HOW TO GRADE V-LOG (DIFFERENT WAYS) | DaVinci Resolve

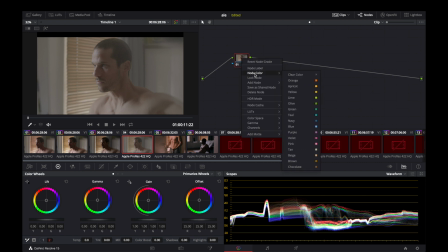Or even if you apply LUTs, for example, one of our LUTs here, for example, this millennial LUT, that is one of our custom-made LUTs.
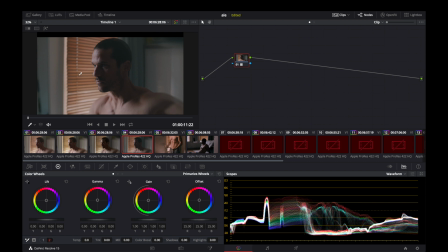Imagine that you have this starting point. This is super soft. I created it for fashion, but after this one you add a serial node and you want to crush a bit more the blacks, and maybe, I don't know, we will go
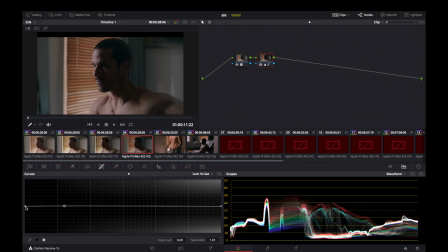with all these options in next tutorials, like the saturating the shadows to make them more cinematic, or even going to log here that is more specific,
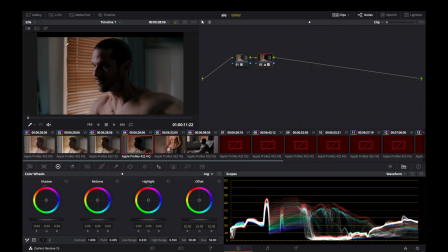crushing the shadows a bit for a more stylized image. It depends on what you want, but the thing is that you can play and you can start with
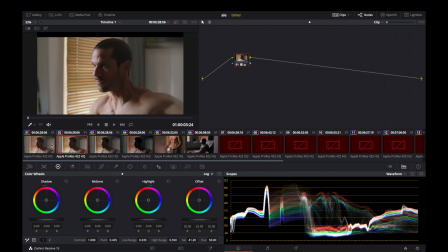different methods. So that's the point.
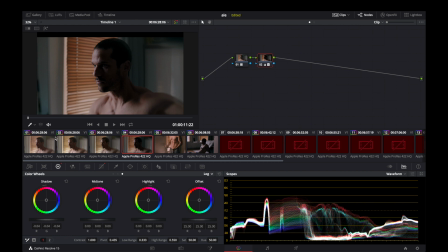Feel free, start experimenting with some of these ones,
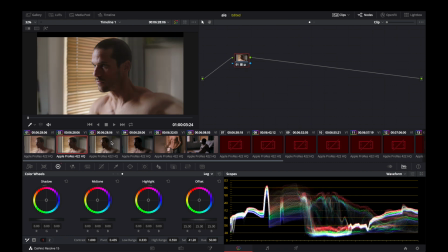and create in the first note a good starting point to start your grading, you know. So guys, thanks for watching. I hope this video is helpful for you, and that you can incorporate some of these techniques to your own arsenal.
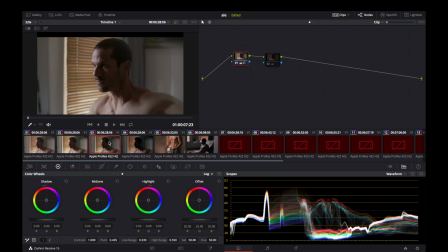Like if you like, please subscribe and share, and see you next week.